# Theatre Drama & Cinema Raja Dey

Parallelly, as we watch television or cinema on screen, we should always see a little bit of more stage performances to know the discussion today. Now let us see a small tabletop shot which I have tried to make as a stage, and with some models how it does work. Now let us see.
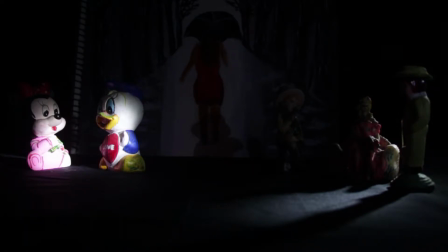We can see simultaneously, suppose this is our stage area over here. Simultaneously these characters are lit up, and the director wants us to look at these characters and their action.
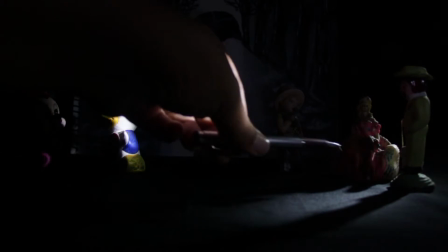Now we can also see some activities going on here which is not very clear to us.
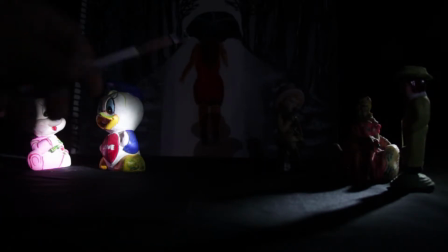Now the moment the director feels that the activity over here is very important, he will just have to do this.
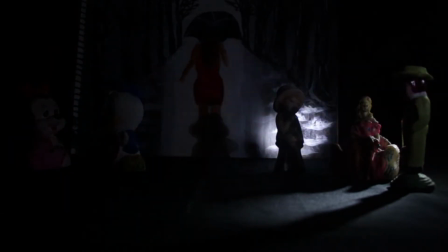There you go.
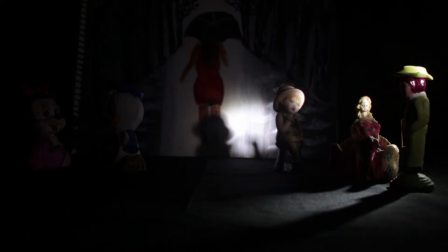Now, the problem is on a stage performance, the spectator can't go here and watch. Their attention is now towards the activity over here. The background over there, which is also there, if the director feels okay,
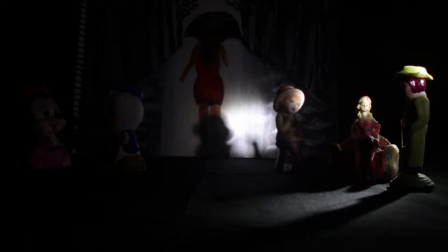the background is very important, they will also put some type of backlight over there. Now on stage, what happens, the audience is looking at so many areas on the stage,
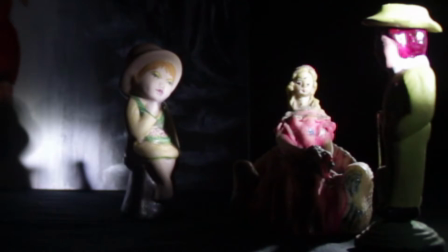but the audience attention is focused on a definite portion of the stage each time
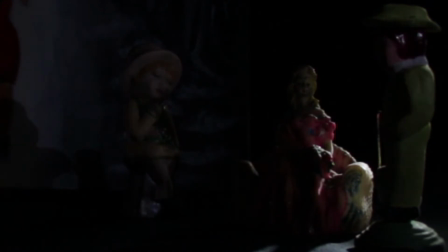the light changes or the activity changes.
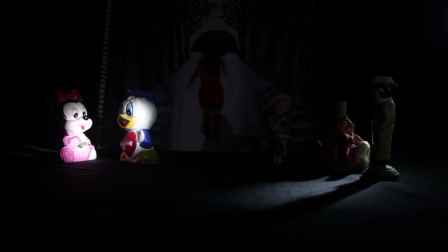Now on camera, what we could do is just like this.
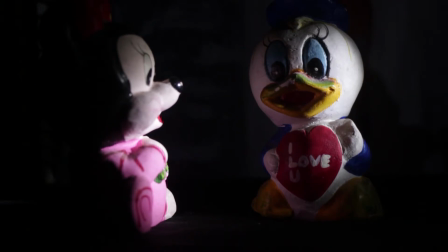This is what the audience cannot do.
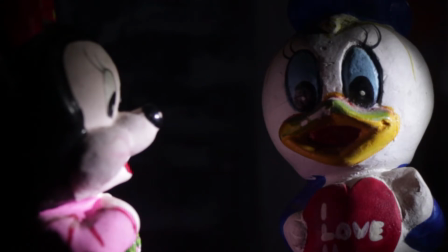Now here we see we have changed the camera angle to focus on what this subject has to say.
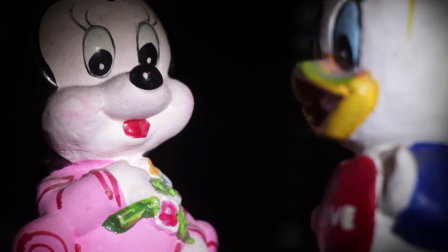Now we are doing the same thing opposite. We have just turned the camera angle, and that we have kept a section out of focus, particularly this subject here, because he is not talking, this subject is talking.
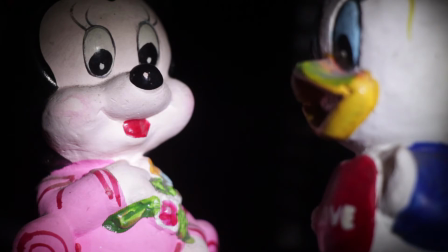So we need this subject on focus. So we can do all these types of tricks on camera and put it on screen.
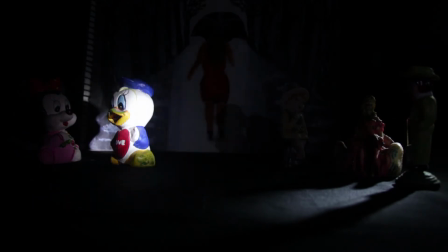On stage, basically the light changes on the activity.
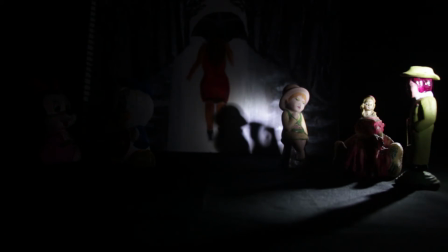Now this is a point where you have your freedom. You can either see this or you can keep on seeing the shadow. You have got an option, but on screen, on movies, you have got no option. You'll have to see what is shown on the screen. As we see, we can change the background on a stage, but for a movie, electronically, everything is possible. Literally, I should not say this, but I am. While shooting a movie or making a movie, we do a lot of cheating. But this is very limited for a performance on stage or theater. These days, the better we cheat, the better movies we make. I hope all of us enjoyed today's discussion. Thank you. Until the next week.